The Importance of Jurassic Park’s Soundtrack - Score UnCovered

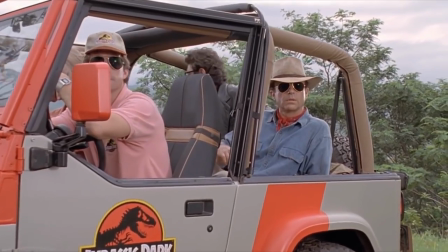[4:18]
It's a passive theme that plays off a delicate and alluring tone that holds the powerful awareness of encountering the dinosaurs in the park.
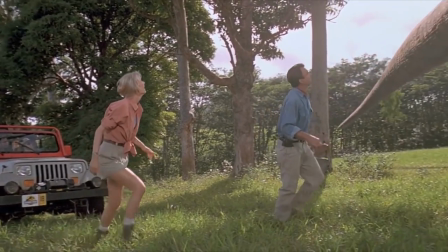[4:25]
It is first heard when the main convoy of guests reach the Brachiosaurus.
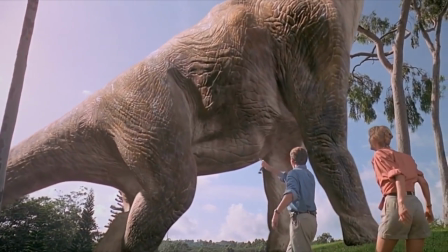[4:30]
The string section leads the sequence to express the eternal elegant nature of the dinosaurs with gentle highs that match the divine presentation on screen.
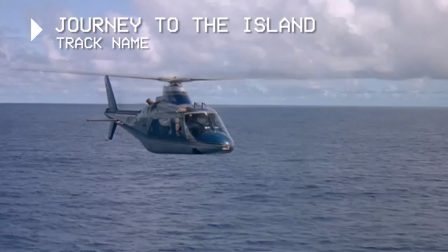[4:39]
The second major theme of the movie is the park's main overture, Journey to the Island.
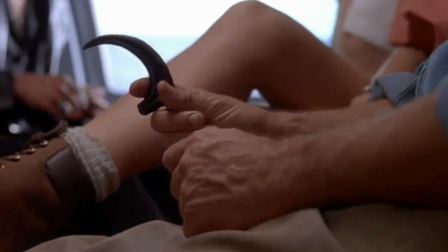[4:44]
The musical piece is the prelude that takes a defined fanfare guided by a trumpet and horn section.
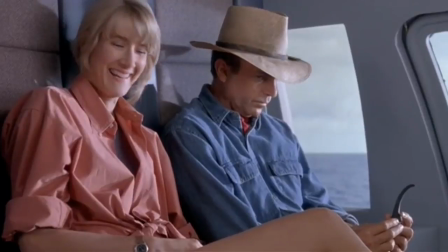[4:51]
It's first heard near the beginning of the first act. when the helicopter reaches Isla Nublar,
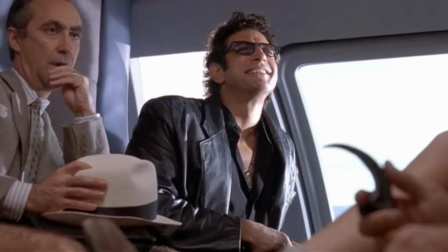[4:56]
with Sam Neill, Laura Dern, Jeff Goldblum, that old philosopher, and this guy.
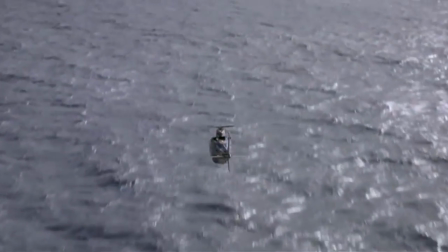[5:01]
This particular scene also carries over into Theme from Jurassic Park,
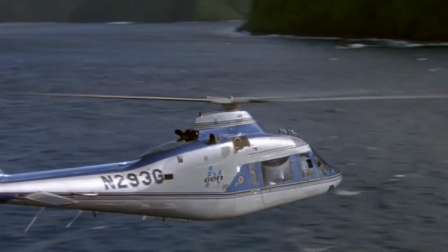[5:06]
which is usually included in variations of Journey to the Island, or vice versa.
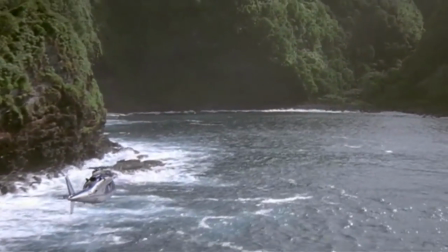[5:11]
At the points when the track is recycled and altered along with Theme from Jurassic Park,
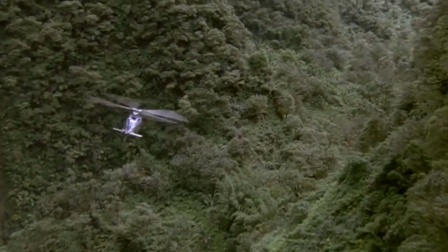[5:15]
it allows the park to hold onto the pair as a leitmotif for the park itself, and give sections of the park a different taste while keeping the overall theme.
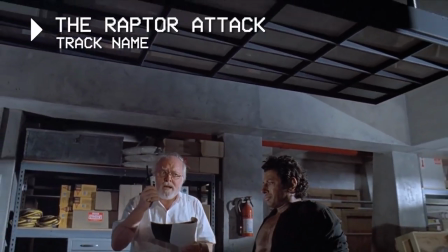[5:24]
The third and most complex theme highlighted in the movie is the raptor attack.
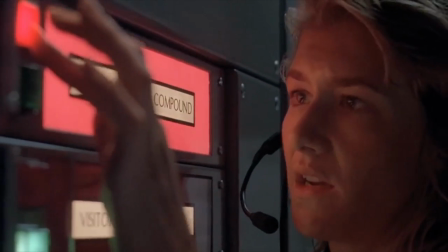[5:29]
This theme differentiates from the previous two as it is the most menacing track of the three.
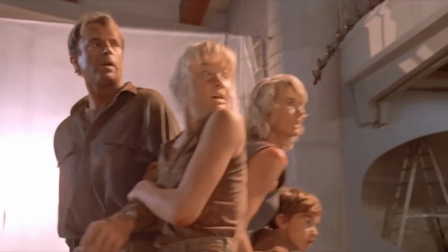[5:35]
With a four note overlay that grabs the score's orchestra and leads them in a jagged direction.
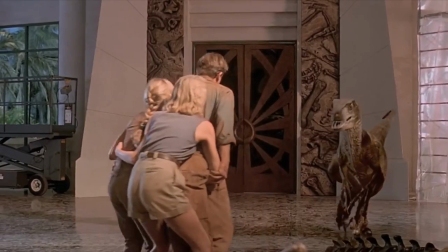[5:40]
This serves as the symbol of danger with the carnivorous dinosaurs and their presence.
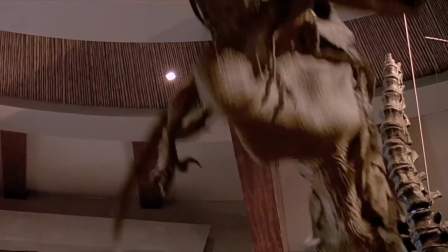[5:44]
The mood within the raptor attack is cued through various scenes involving the Tyrannosaurus rex and Velociraptors,
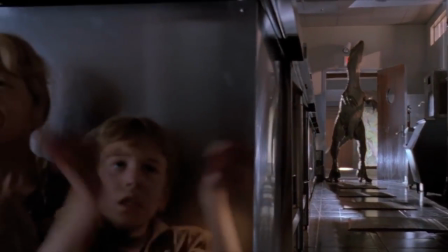[5:52]
particularly the kitchen sequence. This leitmotif is channeled into other tracks such as Incident at Isla Nublar,
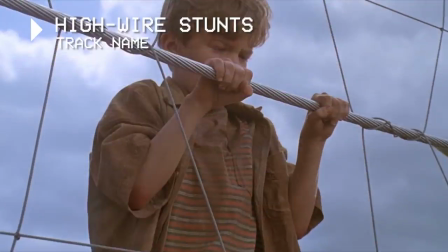[6:02]
High Wire Stunts,
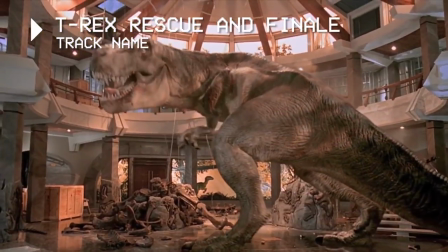[6:06]
and T-Rex Rescue and Finale.
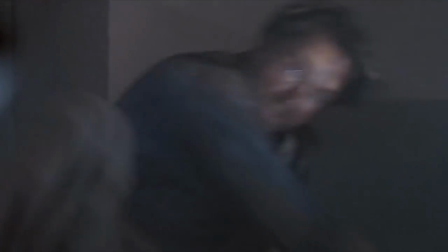[6:11]
One of the most interesting pieces that hold this crisis theme is within the track titled Hatching Baby Raptor.
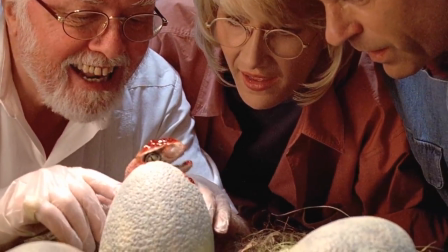[6:17]
The scene presents the birth of a raptor, obviously, but the danger motif has a light presence in this track,
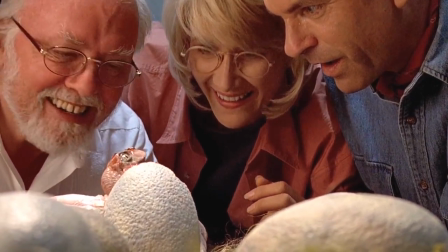[6:25]
which symbolizes the immature nature of the velociraptor and its future threatening characteristic.
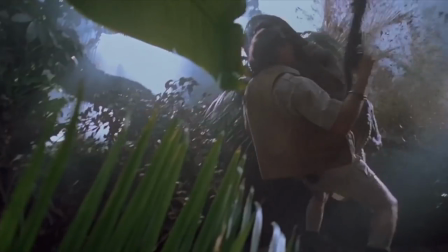[6:30]
Williams captured his inspiration for this theme from his experience with past suspenseful scores such as Jaws,
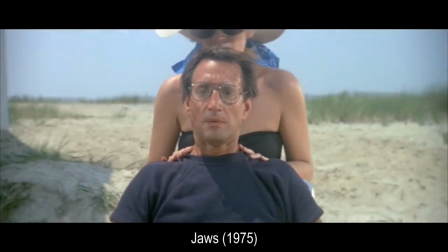[6:38]
where he experimented with the orchestral limits of tension.
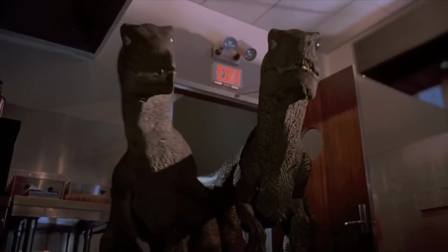[6:41]
In Jurassic Park, he wanted to give the impression that the moments of danger were to embody a horror and anxiety aspect.
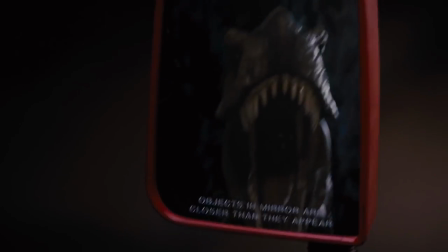[6:48]
One of the greatest strengths of this score is how these themes link to one another.
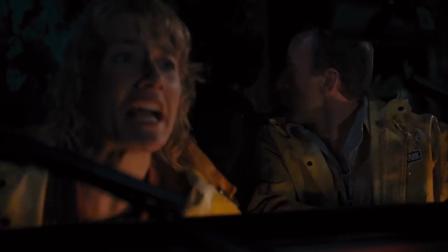[6:53]
There is power within the score that traverses between these feelings, which doesn't always exceed in movies,
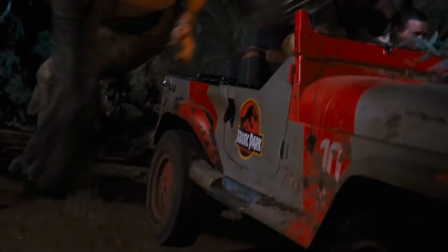[6:59]
especially when the main theme engulfs the overall mood, even with other emotions involved.
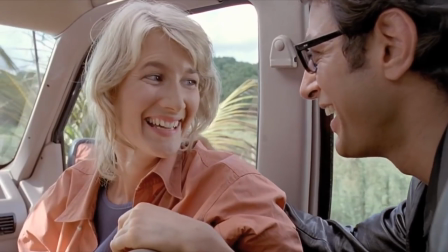[7:04]
For instance, it can be difficult to show the same influence when a film moves onto a new act.
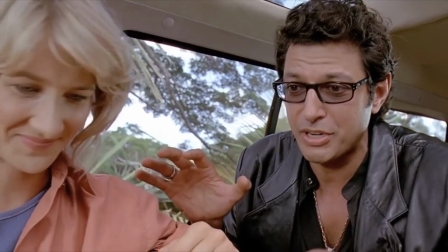[7:10]
The emotion within the soundtrack is telling the story in a separate manner and it sounds like this that we will always remember.
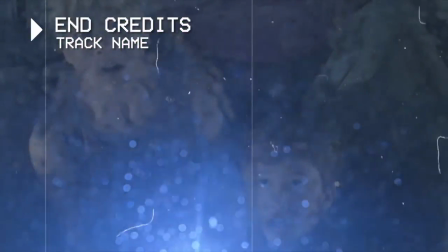[7:20]
Before I give my final thoughts on Jurassic Park's score, don't forget to subscribe to keep up to date with this score and covered series.
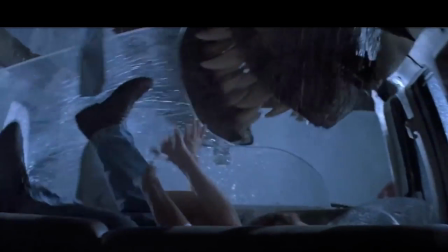[7:28]
I thank everyone for supporting this series and pushing me to continue it.
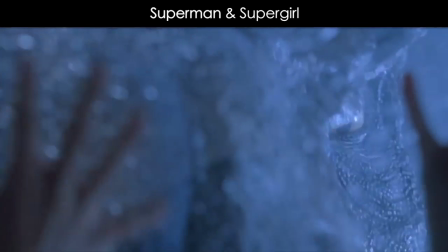[7:31]
As you can see above, I have started adding a special thanks credit screen to everyone that has supported me on Patreon.
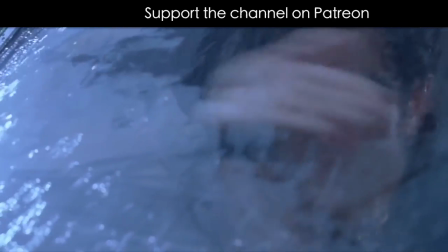[7:38]
I just recently started getting serious on that donation site, as I have set up rewards like the outro scroll and others to allow me to show my appreciation as well.
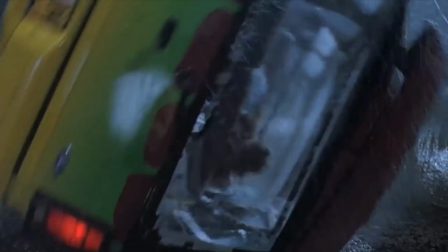[7:47]
If you'd like to further support the channel, take a look at my Patreon in the description or in the in-screen card.
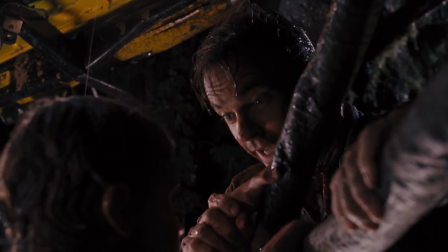[7:53]
Even if you don't donate, I appreciate the support you have given. Based on your interest for Jurassic Park, you can find my analysis on John Williams' introduction to Harry Potter.
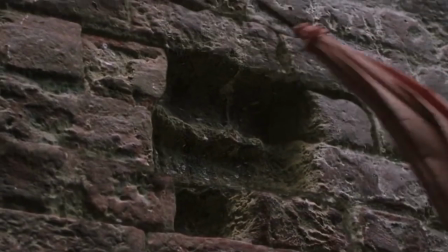[8:02]
I'll continue to work on other films scored by Williams in the future.
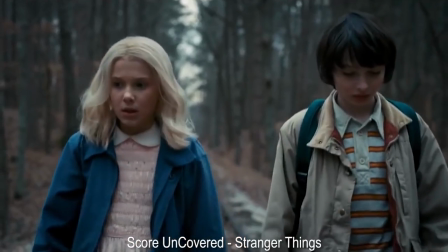[8:06]
If you want to request a movie, TV show, or video game for Score Uncovered, let me know here on YouTube or on my Facebook and Twitter page.
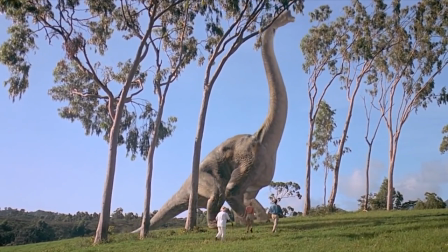[8:12]
The music of Jurassic Park is a part of musical score history.
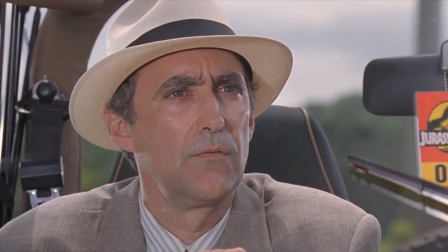[8:16]
The passion we see on screen is found within its soundtrack, and that sort of connection rarely happens.